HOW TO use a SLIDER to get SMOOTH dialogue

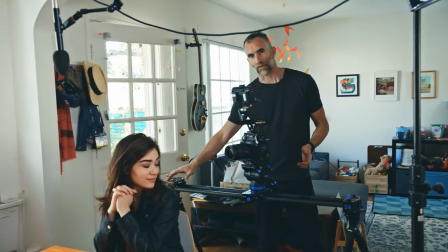[4:08]
It also has a flywheel,
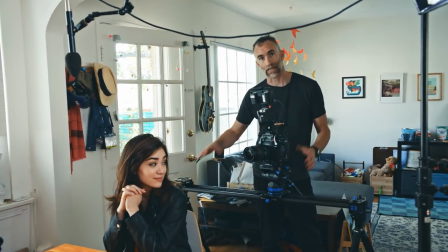[4:10]
which adds inertia to your shot and makes the move and the slide smoother.
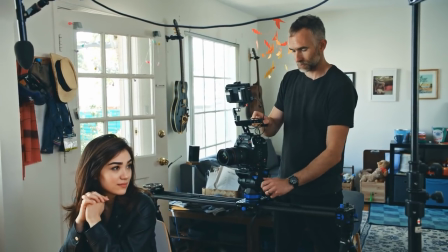[4:19]
So I'll roll on this again on the C200 till then.
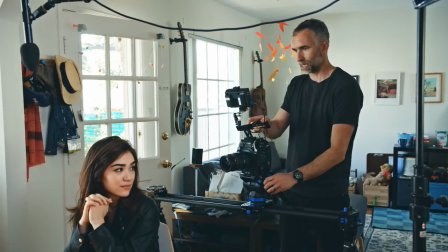[4:24]
So now I can be on James, Raina can move in
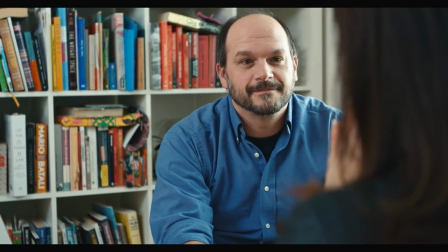[4:28]
and I can just slide across here very innocuously in a way that doesn't interrupt the flow and then when
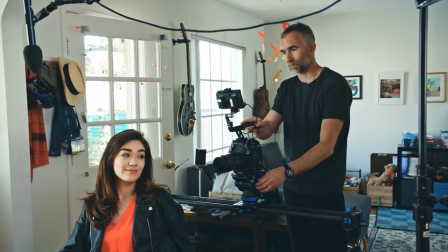[4:36]
she leans back I can slowly drift across and take my OTS again.
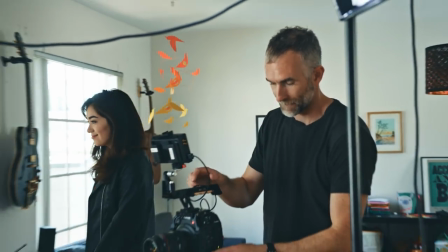[4:46]
so I had each actor do about three or four takes of each side there's a
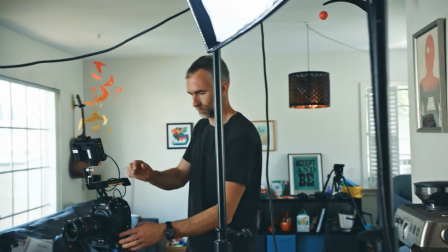[4:52]
choice you have to make when you're shooting dialogue like this either the person
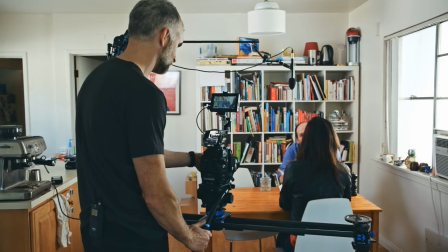[4:57]
is quite choreographed and they do exactly the same thing each time so that you as
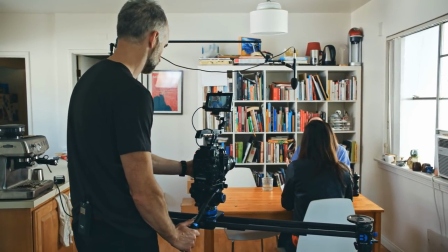[5:02]
the operator can predict each move or you let
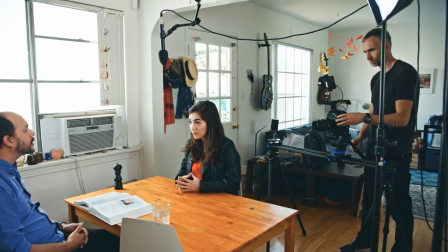[5:07]
them do whatever they want and do each take different and then try and find
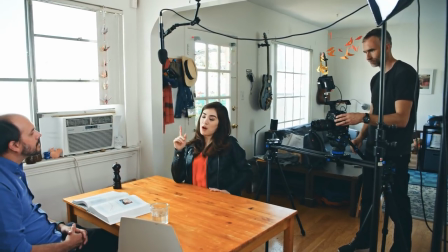[5:12]
matching takes in post which is riskier but gives the actor more freedom and should
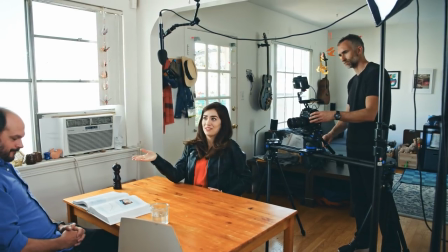[5:17]
give you a better performance there's no right way and no wrong way one um
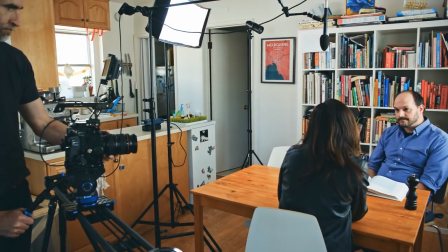[5:21]
one way just gives more emphasis to the final image
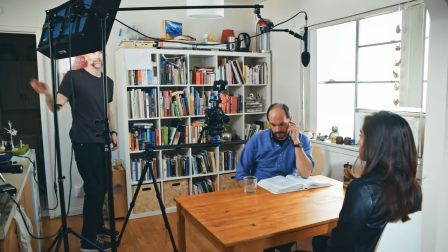[5:26]
and the flow of the cut and the other way gives more emphasis to the performance and each director has to choose what they think
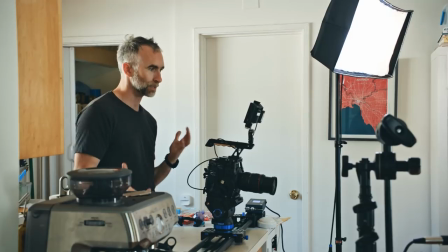[5:33]
is the priority now we're doing our master um so we have something to cut to i originally had it locked off but i realized that with the slider on
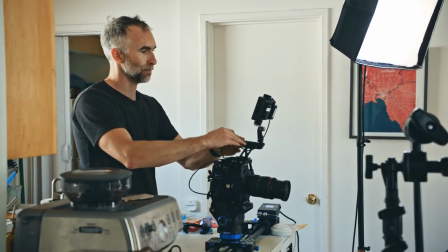[5:40]
the kitchen bench here i can slide back and forth and sort of like um get a little bit more dynamicism in the master um if
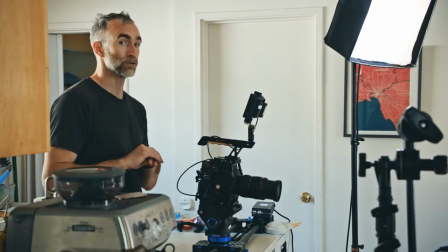[5:48]
i move the lights out and and light it in a slightly different way so that's what we're going to do try try a moving master um and be
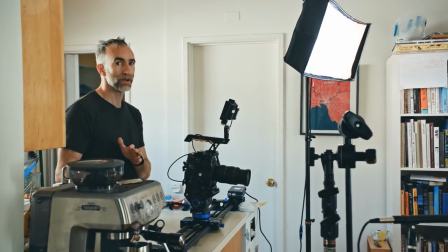[5:57]
that have the camera move moves motivated by who's talking and where the um where the attention is so these actors that we worked with absolute pros Raina Guthrie and JD Brown they were able to give really great performances that were subtly different each time and they were alive and fresh and really engaged but they were similar enough that I was able to sort of work with them and kind of anticipate their movements forward and backwards so there was lots of shots that I could use or couldn't use but the reason I got them to do multiple takes was so that I was sure that I had at least one good take of each move. Once we had all the footage I brought it into DaVinci Resolve,
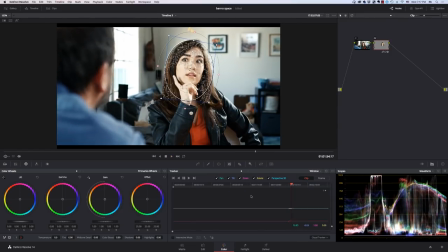[6:42]
graded it with the Crimson Engine LUTs that I like to use that I developed for the C200 and I sort of did a few little tweaks on their faces. I put a couple of power windows on sort of lighting in post. I put a couple of vignettes on to bring the background down.
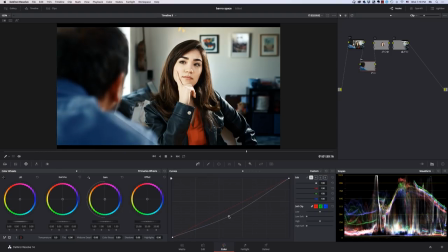[6:57]
Once I was done with the footage and the grade I I outputted from Resolve into Premiere, which is where I put together my edit.
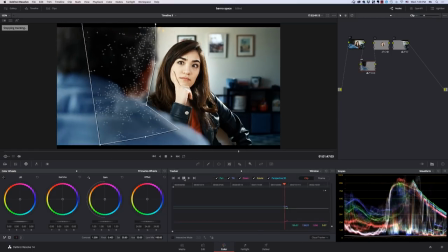[7:04]
And like I said before, it was a real joy to work with this footage. There was plenty of versions of every moment, and it just sort of flowed. It's an awesome situation to be in to have good choices. Often when you're editing, you really have to edit around all the mistakes, so you have to find the one or two takes that you can get away with and that don't jar the audience. When you have when you shoot like this on a slider and you're not having to cut around camera shake or bumps Then you have a lot more choice to to pick the best take and not just the take that works
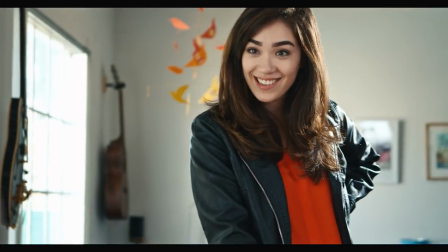[7:37] Hi Tom, do you have a second? Sure, a second.
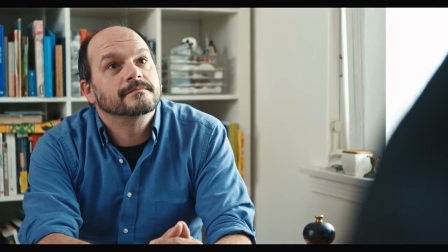[7:42] Can I sit down? By all means
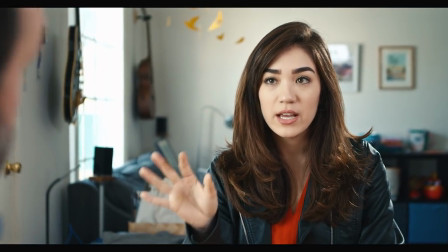[7:49] Remember when we were at the lab there was all that craziness and there were these green vials I remember the fire,
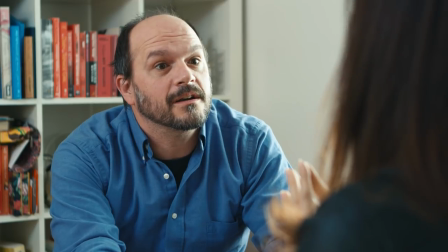[7:57] the explosions, broken glass everywhere, people were shooting at us and we were running for our lives.
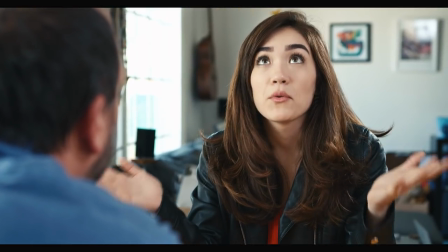[8:04] I didn't exactly have time to take inventory. Well there were these green vials, something that the madman was working on.
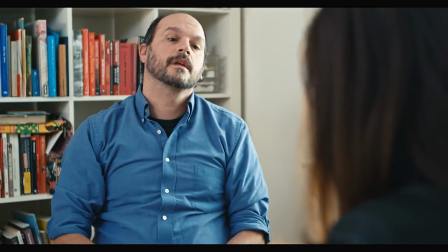[8:11] They were glowing, almost breathing. I think they were alive.
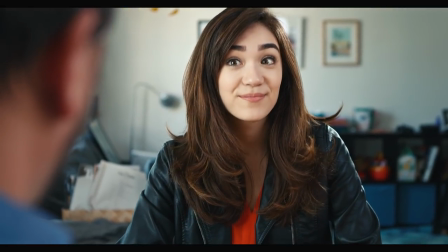[8:17] Okay.